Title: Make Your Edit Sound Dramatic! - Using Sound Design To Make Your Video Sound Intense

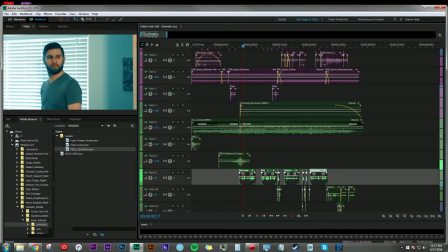(4:09)
In track 9 here, this is just a recording of myself acting as the interrogator, and went through and did a couple lines and as if I were asking somebody about information.
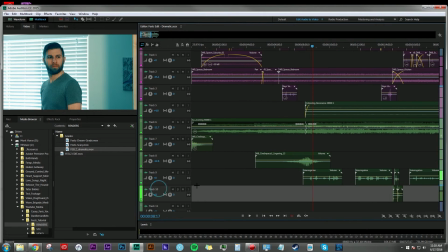(4:22)
And then in between here, if we zoom in,
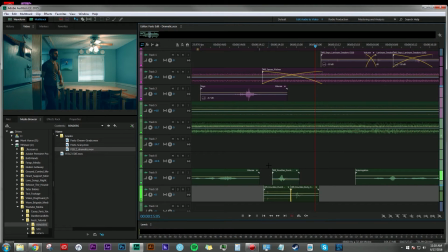(4:27)
using some sounds from Wave Brigade, the Knuckles pack, which is the fight pack, and we have punches and body hits and grunts, and those are just kind of seasoning that's being added on to these layers of vocal tracks here.
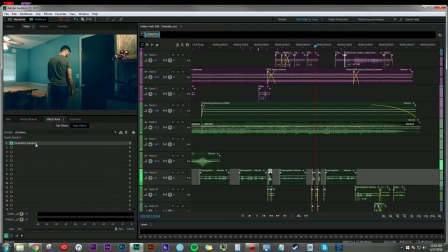(4:45)
And if I go over to my effects rack, you see I've EQ'd the voice here to make it
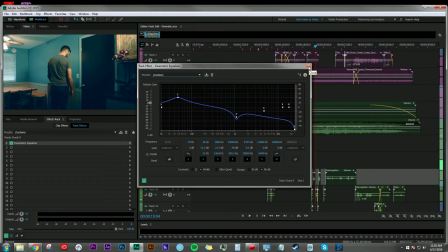(4:52)
sound kind of muffled and as if it were being heard through a wall or a door.
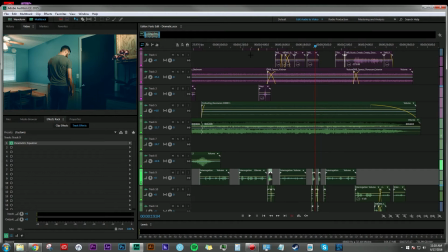(4:58)
And so I've tried to make that feel as organic as possible. Also in track 10 here, we've added some reverb to kind of accent that to make it sound like these punches and hits are happening in a large, spacious area.
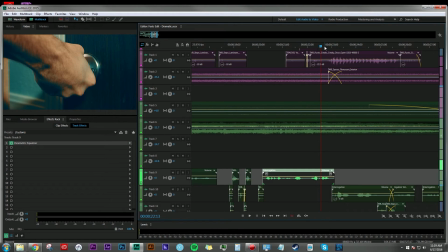(5:15)
One of my favorite parts in this edit was creating the effect of hearing the voice from this side of the door to hearing it from the inside of the space.
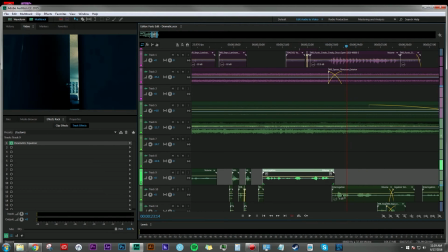(5:27)
So this transition of space that happens here needs to be reflected in the audio as well. So again, I'm transitioning from track 9 here with this EQ'd, kind of like a low pass kind of thing happening, and then going to this reverb sound.
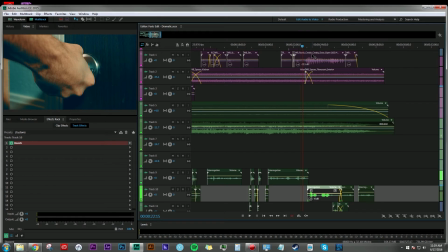(5:44)
So I'm just making sure that the voice makes sense in the area that we're in. So right, like I said before, we're outside the door here. We're outside of the space that the interrogation is happening here, hence the EQ.
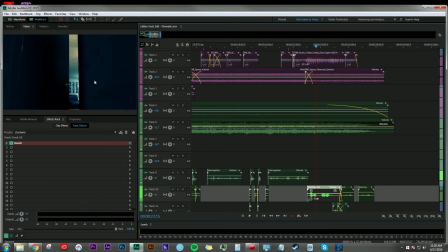(5:58)
And then this track here, we are now inside the area that the interrogation is happening. So it is on the track that has some reverb added to it. And it's just a matter of mixing to taste after that.
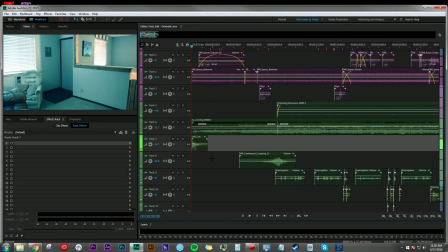(6:10)
So really, there's just a few accent pieces, such as the riser, this Wave Brigade impact here that is at the beginning, mixed with
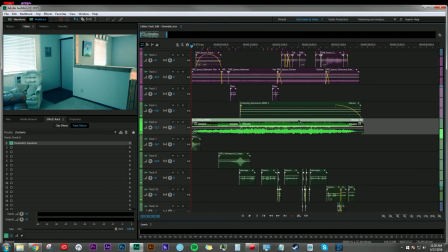(6:20)
some high energy music that's very suspenseful and tension building.
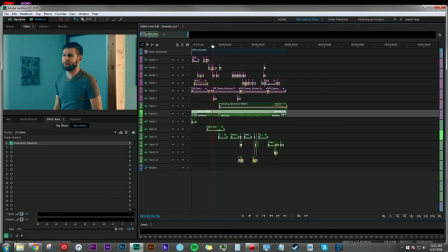(6:25)
So again, I hope this shows you guys just how using specific music and effects can really help build another layer to your story, to your edit, even if it's something really generic, like somebody walking into a house, setting down keys, and going and opening a door can really bring a different feel to it.
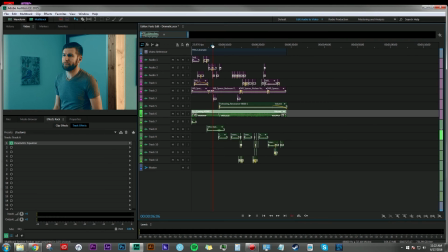(6:44)
Thank you to everyone who has checked out these tutorials, and I've got a lot of good feedback and comments in the comment section down below saying that people really enjoyed this.
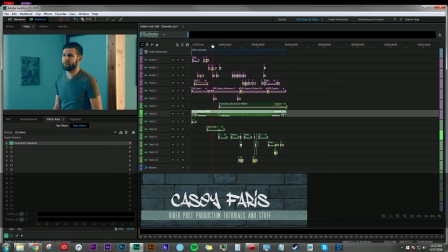(6:53)
So thank you. I'm glad that you guys enjoyed it, and I hope you learned something from it. Again, if you want to see the color correction side of this process, I encourage you to go to my friend Casey Faris's YouTube channel and check out his tutorials there.
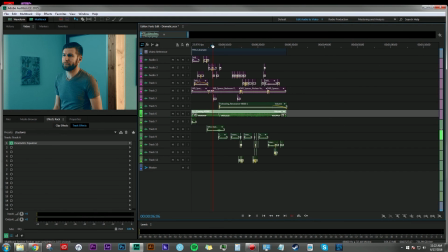(7:07)
Also, for all of your sound effects needs, I encourage you all to check out wavebrigade.com. There's lots of free downloads that you can get there to play around with some of these techniques that you've learned and to hopefully make your project sound just that much more awesome.
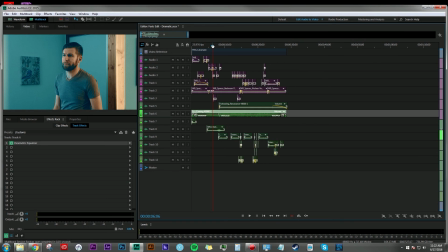(7:24)
And as always, if you have any questions about anything I've covered here, please leave them in the comment section below. If you like this video, go ahead and click that thumbs up. Let me know that you liked it. And if you want to see more tutorials like this, please go ahead and subscribe. Once again, my name is Dan Bernard, and thanks for stopping by.